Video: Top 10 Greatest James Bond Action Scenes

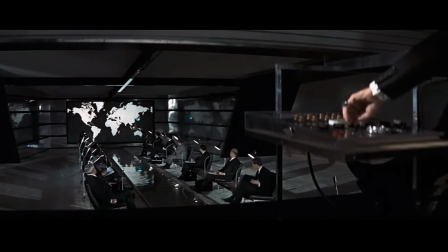[0:00]
Hey guys, it's Quinn, and today we will be taking a look at the greatest action sequences in the history of the James Bond franchise.
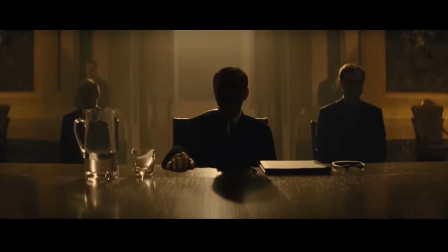[0:06]
007 films from Dr. No in 1962 to Craig's final outing in No Time to Die have been made famous by their incredible action sequences,
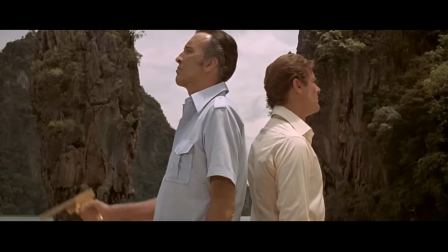[0:14]
throwing Bond into unique circumstances with creative gadgets, beautiful locations,
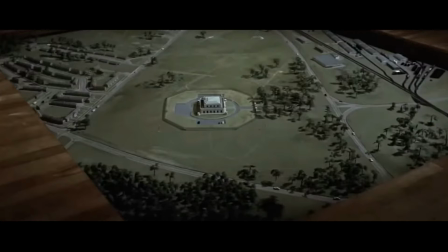[0:19]
and a whole host of various obstacles to overcome. Through films and periods, these action sequences have evolved.
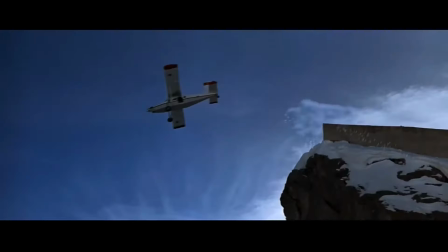[0:26]
However, all Bond films have had their share of great action sequences.
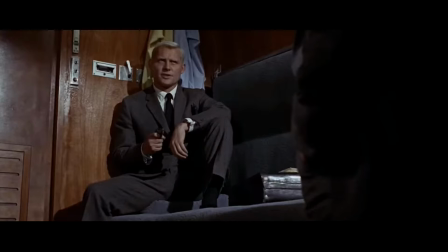[0:30]
Which ones stand above the rest? Today's list will answer this very question.
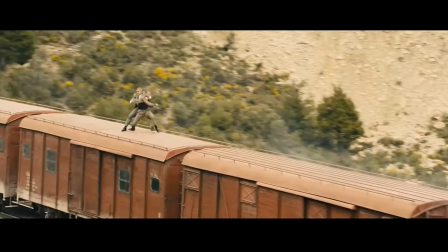[0:36]
Specifically, however, we will be taking a look at great action sequences.
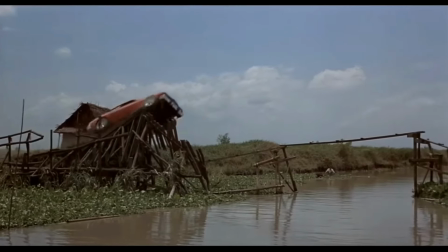[0:40]
Therefore, though the iconic car flip in The Man with the Golden Gun was certainly an amazing stunt,
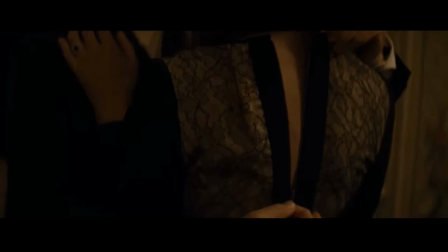[0:45]
it is only that, a stunt, and therefore is not eligible for this list.
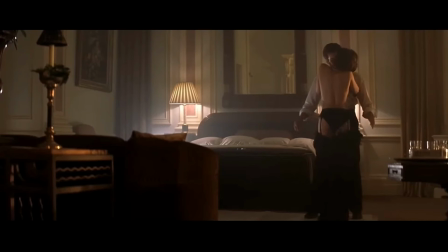[0:50]
Similarly, there are otherwise great scenes which are made even better due to the bits of action spliced in them.
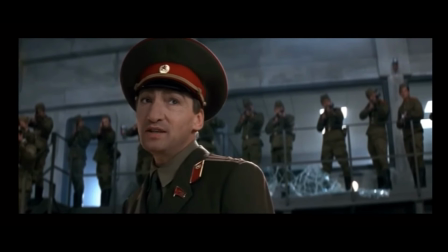[0:57]
For instance, the opening sequence of GoldenEye is a 10-minute long saga ripe with stunts,
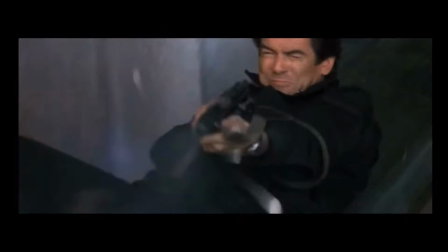[1:03]
character development, important deaths, and of course, Bond running down a runway to safety to end the entire opening.
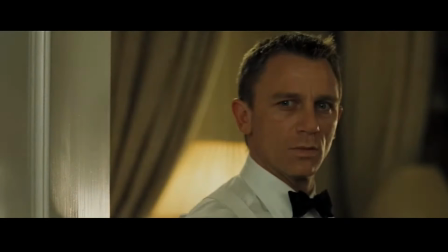[1:10]
Though maybe it's the best overall sequence in the entire series,
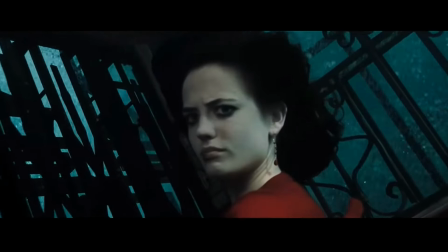[1:14]
the opening of GoldenEye is not a pure action sequence, and therefore is not also eligible.
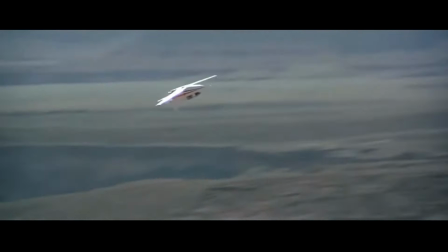[1:20]
Nope, today we're taking a look at pure action as we rank the top 10 greatest James Bond action scenes worst to best.
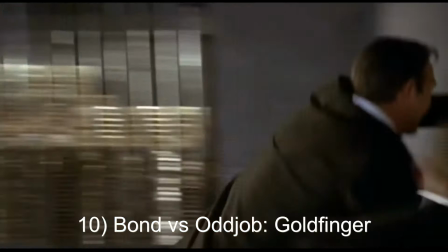[1:28]
Number 10, Bond vs. Oddjob, Goldfinger.
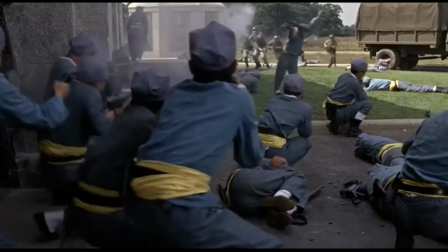[1:31]
Starting off this list is the iconic climatic fight from the most famous Bond film of all time, 1964's Goldfinger.
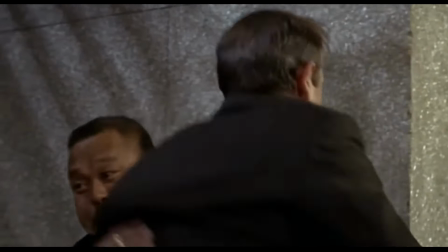[1:38]
This action scene has it all, an absurdly over-the-top set design in the form of the inside of Fort Knox,
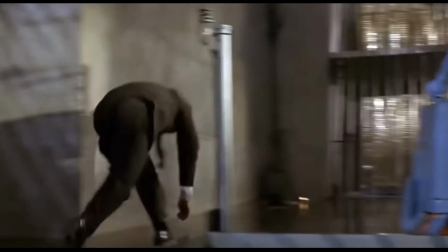[1:44]
Kentucky, an unstoppable villain in the form of Oddjob, Sean Connery getting his ass kicked for several minutes straight,
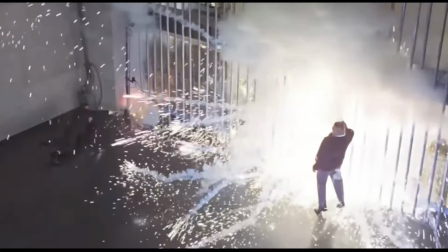[1:51]
only for Bond to overcome it all with the clever use of his surroundings. And of course, the bomb inside, stopping on 7 seconds, never hurts.
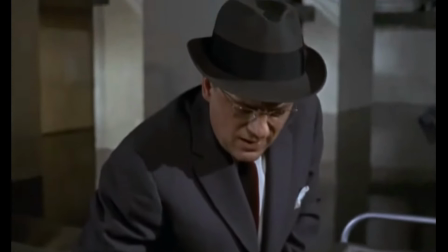[2:00]
The scene might be a little bit slower in style than other sequences on this list,
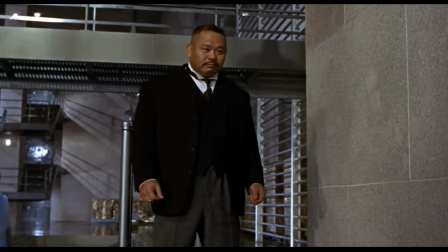[2:05]
but the overall design of the scene makes it just crack our top 10. Number 9, the stairwell fight from No Time to Die.
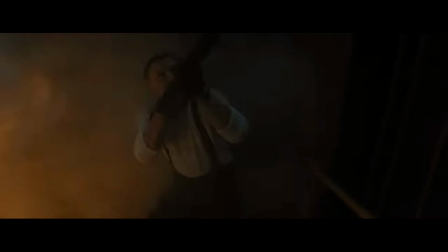[2:12]
The effective swan song fight for Daniel Craig's Bond, this scene cracks our top 10 due to its stylistic nature.
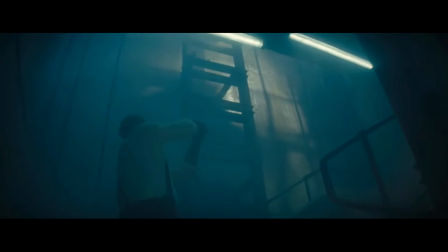[2:21]
This is not the first time we've had a staircase fight even in the Daniel Craig era,
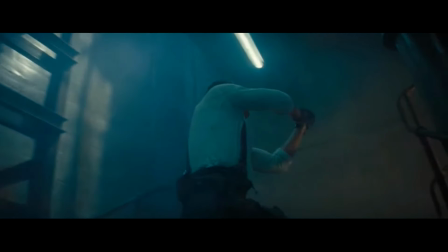[2:26]
but the use of one single shot to catch the entirety of the fight was a brilliant way to show just how great of an agent Bond truly is,
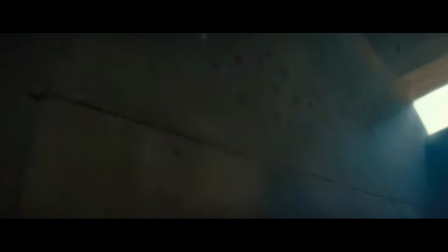[2:35]
and his ability to win fights in many different ways.
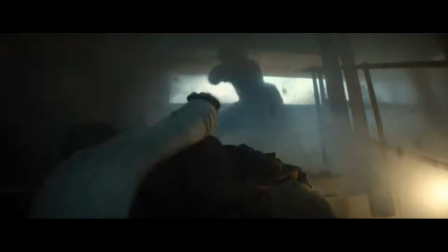[2:39]
We just wish the scene was, a little bit longer, for this action sequence is truly unique in the series.
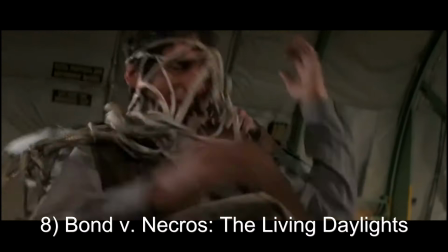[2:45]
Number 8, Bond vs. Necros, The Living Daylights.
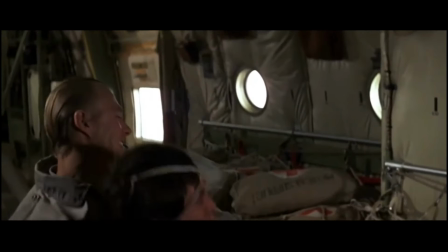[2:49]
A personal favorite of mine, this action sequence is brilliant because it is just incredibly chaotic and therefore unpredictable.
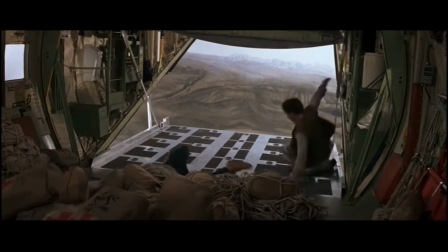[2:57]
The fight is on a plane, with a bomb in it, flown by an individual who seemingly goes out of her way to try to crash it the entire time.
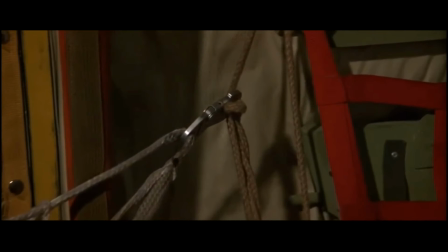[3:04]
Then on a flimsy net, with a knife involved, and then the net gets torn apart almost immediately.
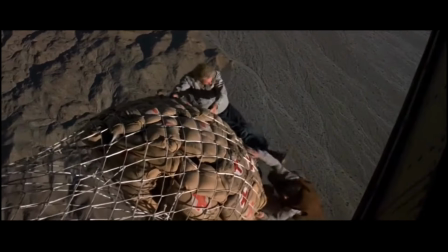[3:09]
The stakes in this scene, as I just said, they're every second just increasing,
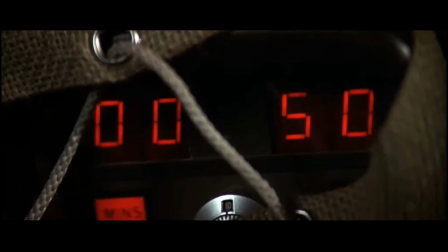[3:15]
making this one of the most tense action sequences of the whole series, and the most memorable part of an otherwise outstanding first Bond film for Timothy Dalton.
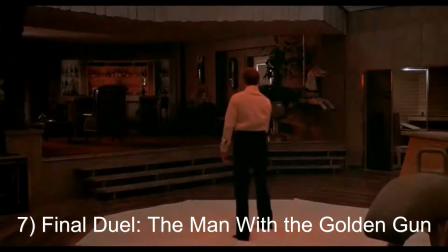[3:24]
Number 7, the final shootout in The Man with the Golden Gun.
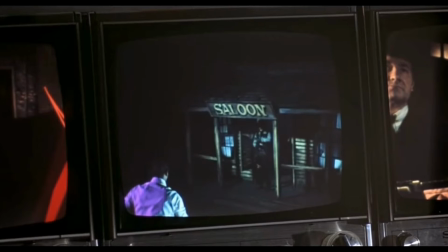[3:27]
In an otherwise honestly pretty boring film, the final shootout between Bond and the Man with the Golden Gun himself, Scaramanga,
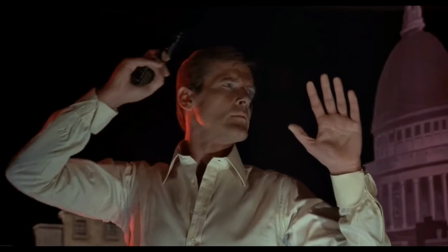[3:34]
played by the brilliant Christopher Lee, delivers an incredibly exciting game of cat and mouse between the two assassins,
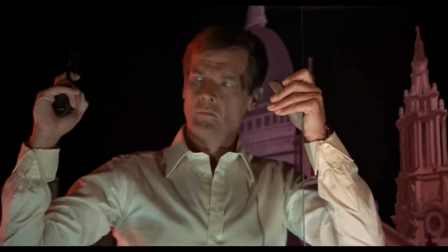[3:41]
as they literally duel to the death.
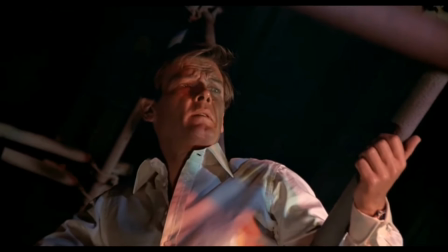[3:44]
Completely unpredictable, backed by a fantastic musical score, which sort of builds the tension gradually throughout the sequence.
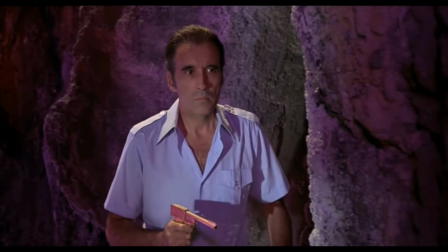[3:51]
The scene shows the skills of these two men,
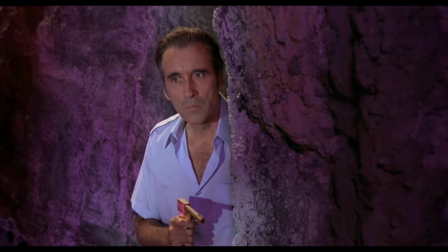[3:54]
and ends the sequence with an awesome display of how Bond is both skillful, but extremely tactful in his actions.
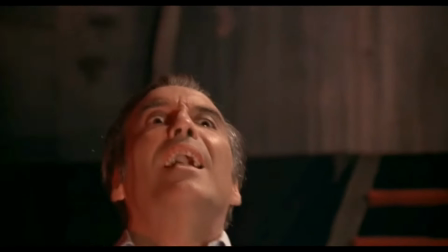[4:01]
Though it's a brutal road to get there, the final duel shootout is a standout not only in this film, but for the entire Roger Moore era.